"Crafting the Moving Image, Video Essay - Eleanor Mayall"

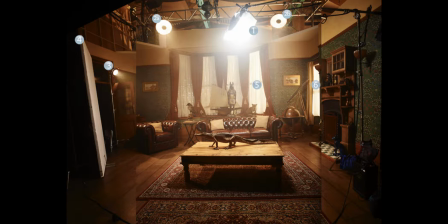0:05 When dealing with film, one of the most important elements that has to be considered is the use of lighting.
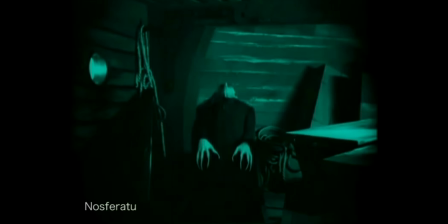0:10 It can convey meaning more than any other aspect of film when dealing with on-screen performances.
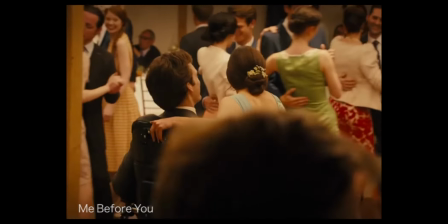0:15 Lighting is used in all films, from poorly lit horrors to overexposed romances, as a way to convey meaning to the audience.
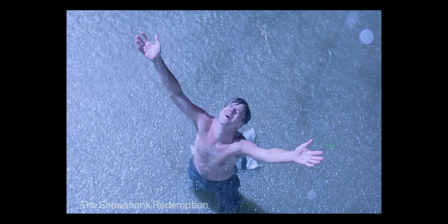0:21 A good example of using lighting to set the scene and tone of the film is from Frank Darabont's The Shawshank Redemption from 1994. This can be seen in the scene where Morgan Freeman's character is going to be asked if he is ready to leave prison. The opening to the scene, when he is entering the office to start with, starts off mainly dark with only a small amount of light showing. The dark setting then opens into light when the door is opened, which may be foreshadowing that Red will be being released in terms of the light at the end of the tunnel metaphor.
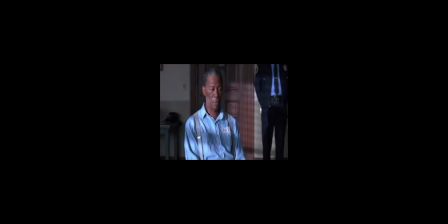0:49 The lighting and shadows in the background help to show that the scene is set in an office due to the patterns of the blinds on the wall and over his face. This helps the audience establish that he is in the office and that the scene could be considered quite formal. The bars that are going across his face may also have been used as a metaphor to show that he is still incarcerated within the prison system.
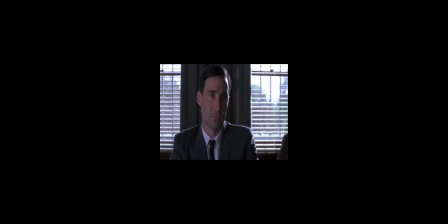1:08 However, as the scene plays on and the clip then goes into a close-up of Freeman, the shadows disappear from across his face to suggest he will be getting his freedom.
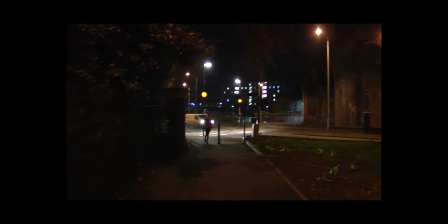1:21 Although our film is not necessarily a horror film,
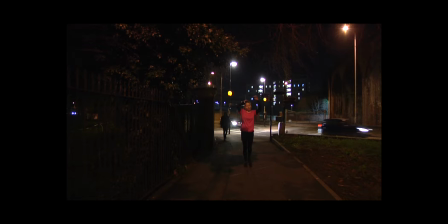1:23 it was important to us to make sure that the lighting was correct in order to help the audience understand the atmosphere that we wanted to create.
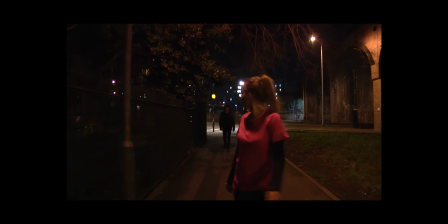1:30 For example, in the first scene we shot, the chase scene outside, we wanted to use the street lights,
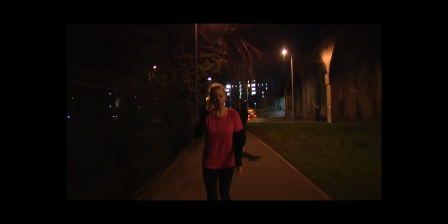1:35 and the lights were just outside to give the orange glow and the high contrasting shadows, which juxtapose the brighter and white lights of the car headlights in the background.
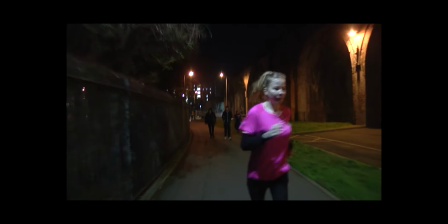1:43 When filming this scene, in a take that we were not able to use due to the actor laughing, a tail light was on, casting a red glow on the face of our actor.
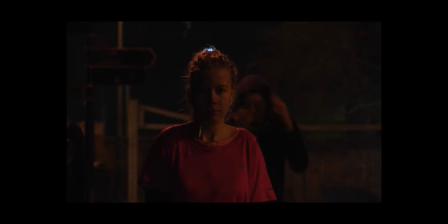1:51 This would have been a very effective form of lighting, as typically the colour red represents danger and warning. However, due to this being an accident while filming, we were not able to always have the light on her face.
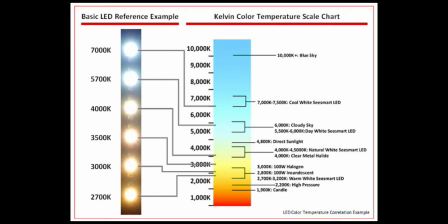2:06 When it came to filming the interior shots of the film, we then needed to start adding in artificial lights to create the atmosphere that we needed.
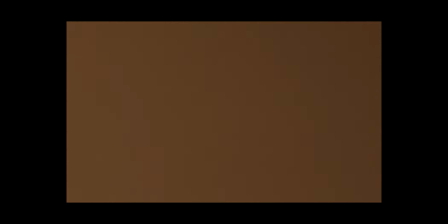2:13 In particular, the scenes filmed in the bedroom required a lot of planning and testing to give the right feel to the film. In the scenes where she is waking up in the morning, we decided to use the LED lights set to the warm orange setting to mimic the sun rising in the morning.
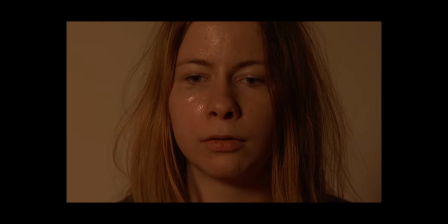2:26 This gave a soft glow in the room to allow the audience to work out that the scene was set in the morning and the sequence prior was all a dream.
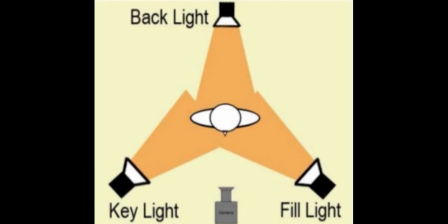2:36 When looking at lighting, there are many ways in which it can be approached. One of the most commonly used lighting setups is that of the 3-point lighting system. This is where there is a key light, which is the main light that is used to light the subject, a fill light that is slightly softer to take away darker shadows,
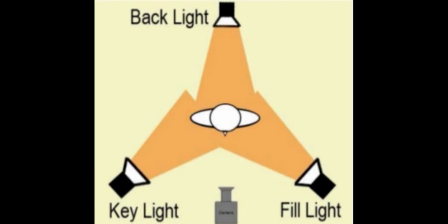2:53 and a backlight which is used to light the back of the subject to show the viewer the distance between the subject and the background. In our film, we did not use a 3-point lighting system. Instead, we lit the scene as to how we thought it would create the most drama using a combination of different lighting techniques.
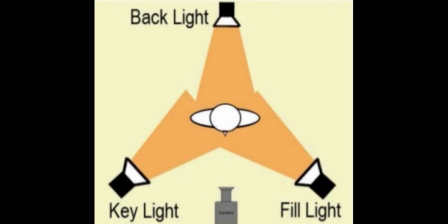3:07 In my research images, I was testing the different ways that the person would look under certain lights and the effects it would have on them, therefore allowing me to see how it would be best to adjust the lights when we came to filming. In this first image, I only used the one main light in my room.
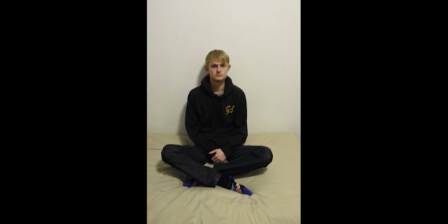3:21 The image does not look that interesting and falls flat as the light from above creates unwanted shadows under the eyes and on the neck and makes the clothing all look like it has merged into one.
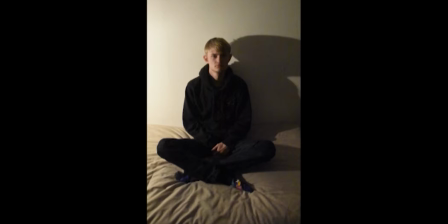3:30 In the second image, I have used only the desk lamp in my room. Again, this yellow light creates unflattering shadows across the left-hand side of the body. This takes away almost all detail on the shape of the body and the clothes. However, it may be useful if you want to make a scene look more natural and to create a harsh shadow.
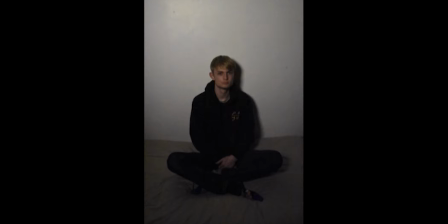3:47 I then moved on to using LED lights to see the type of effect that they would have when lighting a subject. I started off by only using one light to set the balance of warm and cool lights, but making sure that the light wasn't very strong. This then resulted in me getting a lot of noise in the image, which I did not want.
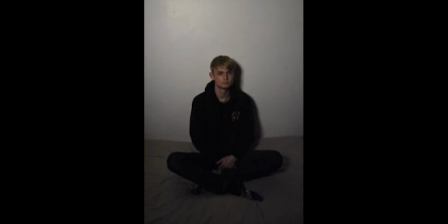4:03 I would have to consider this as we had planned to film some scenes at night, which would mean I would have to get the balance right when filming these scenes.